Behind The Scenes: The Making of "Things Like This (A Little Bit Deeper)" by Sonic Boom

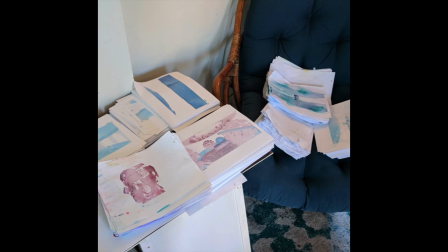This is I believe almost all of the 3500 frames that went into the video and it got pretty close at the end and the in terms of the ability to scan all of them in and and align all the pictures
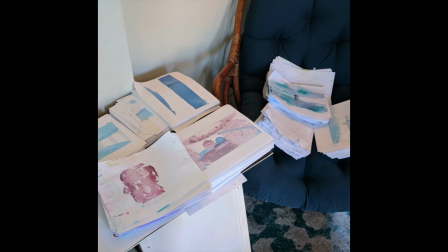before the release date and so I think in the last like five or so days I would just constantly be doing arithmetic in my head. Okay, it takes one minute to scan one frame.
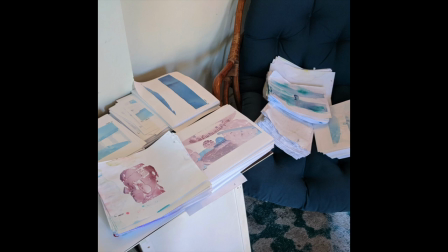So if I work for 12 hours, I can do 12 times 60 minus bathroom breaks, whatever. Which you really have to get into that kind of nitty gritty if you don't want to get overwhelmed or don't want to you
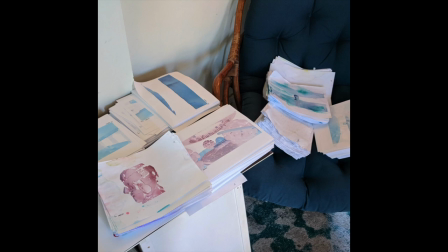kind of you can't with this with the scanning was it was so was the big in some ways the hardest part of the video even though it was so mechanical uh and i just i barely made it i barely made it but i did make it i finished this
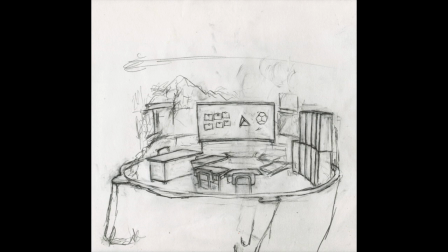was a piece of concept art that was for the school which was one of the early environments i guess the idea of the video was that we would sort of start with more realistic environments or familiar, and then as the heads,
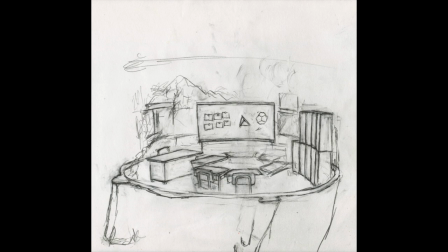as we continue deeper into the world of Sonic Boom, we would get more abstract or trippy heads. So this was one of the first ones.
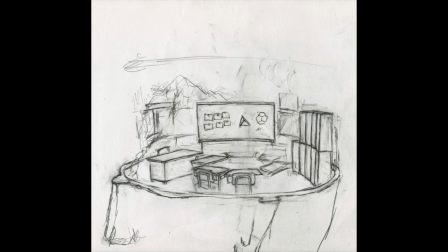And I think the thing that was, these were done so early one of the main realizations that I had was when I first started designing them and you can see in this picture like the world is fairly small the person inside is going to be pretty big it's just like a chalkboard and
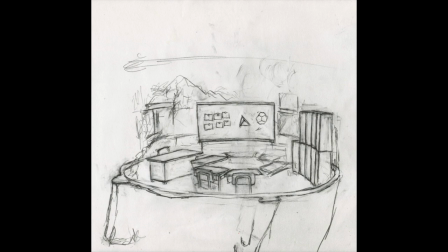a couple desks and then as I did some of the animation tests I realized that the figure inside the head needed to be like a lot smaller than the overall head to make it feel
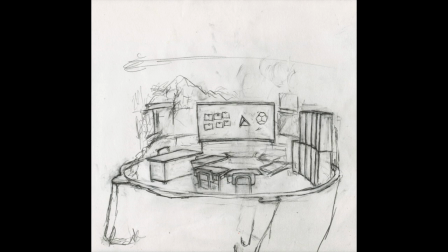kind of like it was matching the song in terms of the pace of movement uh that you wanted to feel like you were going faster which meant that the that the guy inside had to be a lot smaller so I started making some of these environments in this
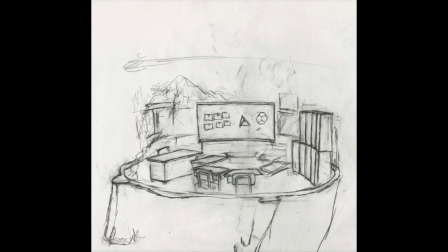naive way where I would just have you know a couple desks and a chalkboard or whatever and then once I started putting it to the song I realized I had to make the environment a lot bigger which is you know so the final video has all these
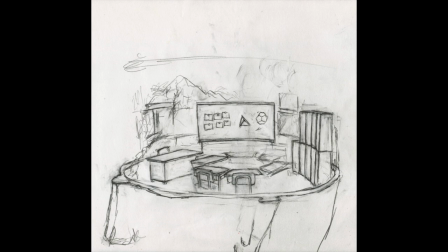lockers and sort of secondary and tertiary orbital rings that were a process of of adding to the original sets
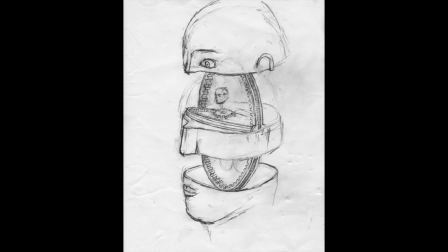this was a concept art for the gear heads which was a environment or world or whatever you want to call it that was particularly important to Pete I feel like he definitely wanted the gear heads
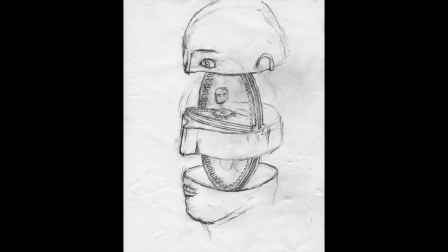involved in the video and so you can see in the art and in the final video this is one of the few heads that doesn't simply bisect you know when it opens up but it actually separates into four different levels rather than just cutting in the middle and opening up and
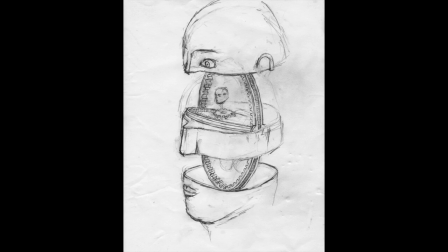that made it a little bit more tricky to place because the way the video is organized and the only way to get it done kind of as quickly as it needed to get done was to make the animation modular such that I animated the camera in head basically once and then apply different
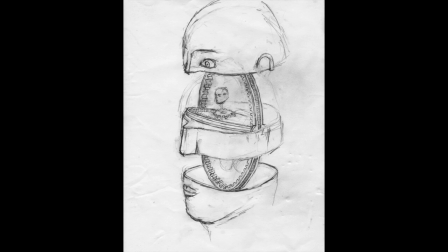environments to it and you could always you know almost always stack any two environments next to each other because the base animation was the same so you could fade